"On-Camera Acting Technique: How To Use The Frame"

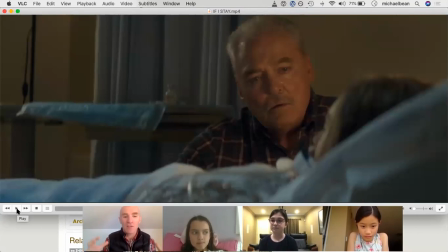[16:13]
You know, it's him and his granddaughter, you know, her parents are dead. He's in the hospital, you know, basically saying, you you can uh you know uh it's your choice if you want to like stay here if you want to move on to the next life yeah
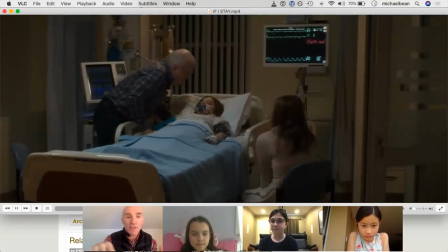[16:30]
and we're watching the sound off and so you can see that you're here he's using his whole body because he's in that long shot you
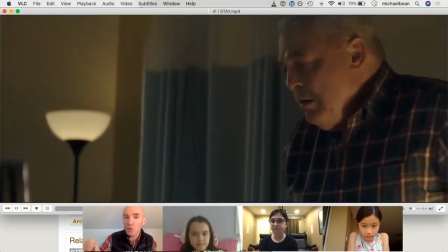[16:38]
know and uh and then once he's here he's very still like he's moving his shoulders you know but he's not waving his hands around he's not doing anything
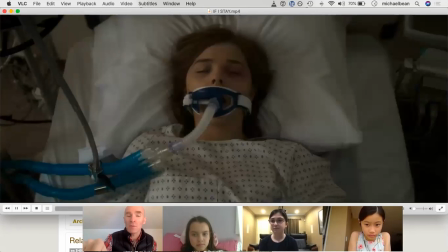[16:45]
crazy again you know medium close-up right so the angle of his head And what he's doing with his eyes,
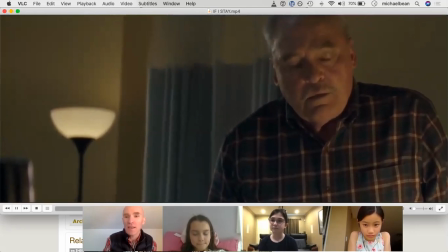[16:51]
these are important things that he is using to help tell the story. He's not perfectly still by any stretch,
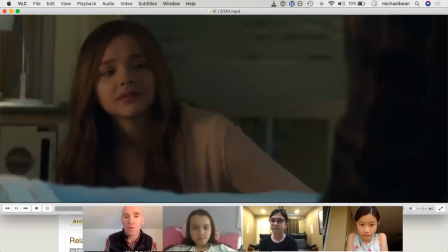[17:00]
but he is using what you can use in the medium close-up, which is where you're looking, your shoulders, your eyes.
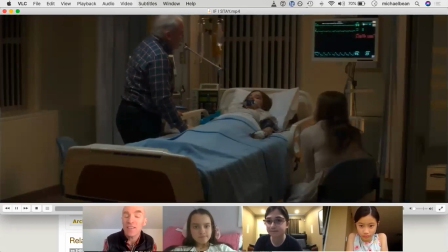[17:07]
And then as soon as we see the long shot, he's making sure to use his body just a little bit, but enough that we're like, oh, this is a real human. This isn't an actor who's just standing there doing a thing.
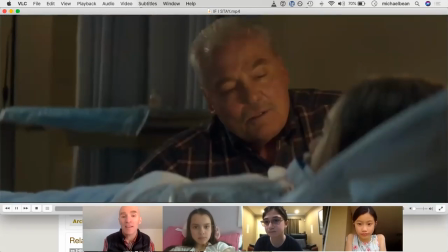[17:16]
You know, and I would say that after 55 years of practice, it's very unlikely this is something that he is, like, going through and marking in his script in detail.
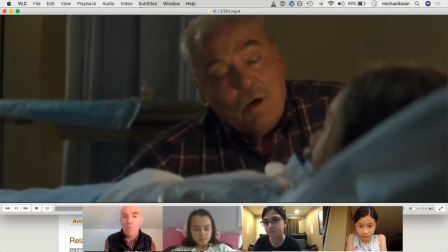[17:24]
This is somebody who's really internalized his skills. But start looking for this, you know, today when you're watching some kind of media,
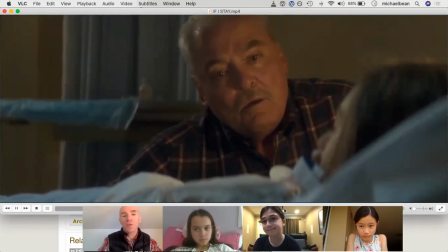[17:32]
especially after you've watched it, so you have the chance to just, like, go on the ride with the story,
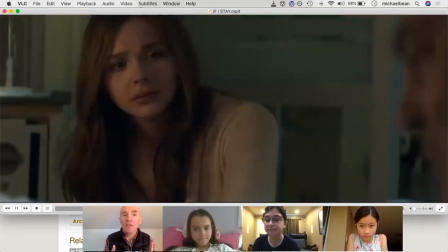[17:38]
go back and watch some little piece of it with the sound off, and look for what am I actually seeing the actor do?
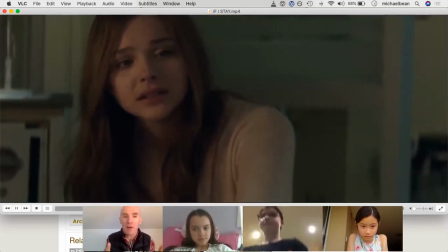[17:45]
How are they conveying the story using the frame? How are they using their face and their body to tell the story here?
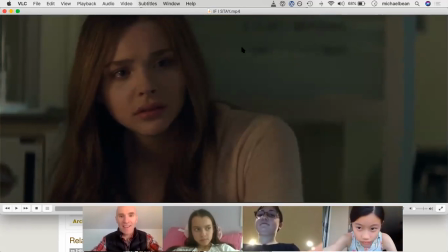[17:55]
So that is my spiel on frame size. This was Monday talking about how to be on camera. I'm Michael Bean. It's a confidence on camera tutorial, I'm going to have this posted on to YouTube and onto our Facebook channel, Facebook page, facebook.com slash biz studio, B-I-Z studio, in mere moments. So now that that piece is done, let me unmute everybody, and see if you have questions about framing. So yeah, Zahra. Question about frame? But are you in 1922 also? Yes. Okay. For like that long. What you'll find to see in Vancouver is that a lot of the leads, like the top few cast, those are often cast elsewhere and then supporting characters are often cast here. I mean, they're totally... kids shows, the audience's kids, you know, they're going to cast young people and they're more likely to cast young people as leads because it's just so much more expensive for them to bring in somebody who is under 18 and their mom and fly them in from LA and put them both up at hotel and pay for a tutor or all that kind of stuff. So that's one of the reasons why there's good opportunities for folks your age. Did anybody... Let's check out everybody's setup. So Leah for instance, let's spotlight Leah for a second. You can see that she's backlit, like she's got a light that's instead of being behind the camera, the light is behind her head and so not only does she not have an eye light but there's this sort of like blinding light shining right in the camera,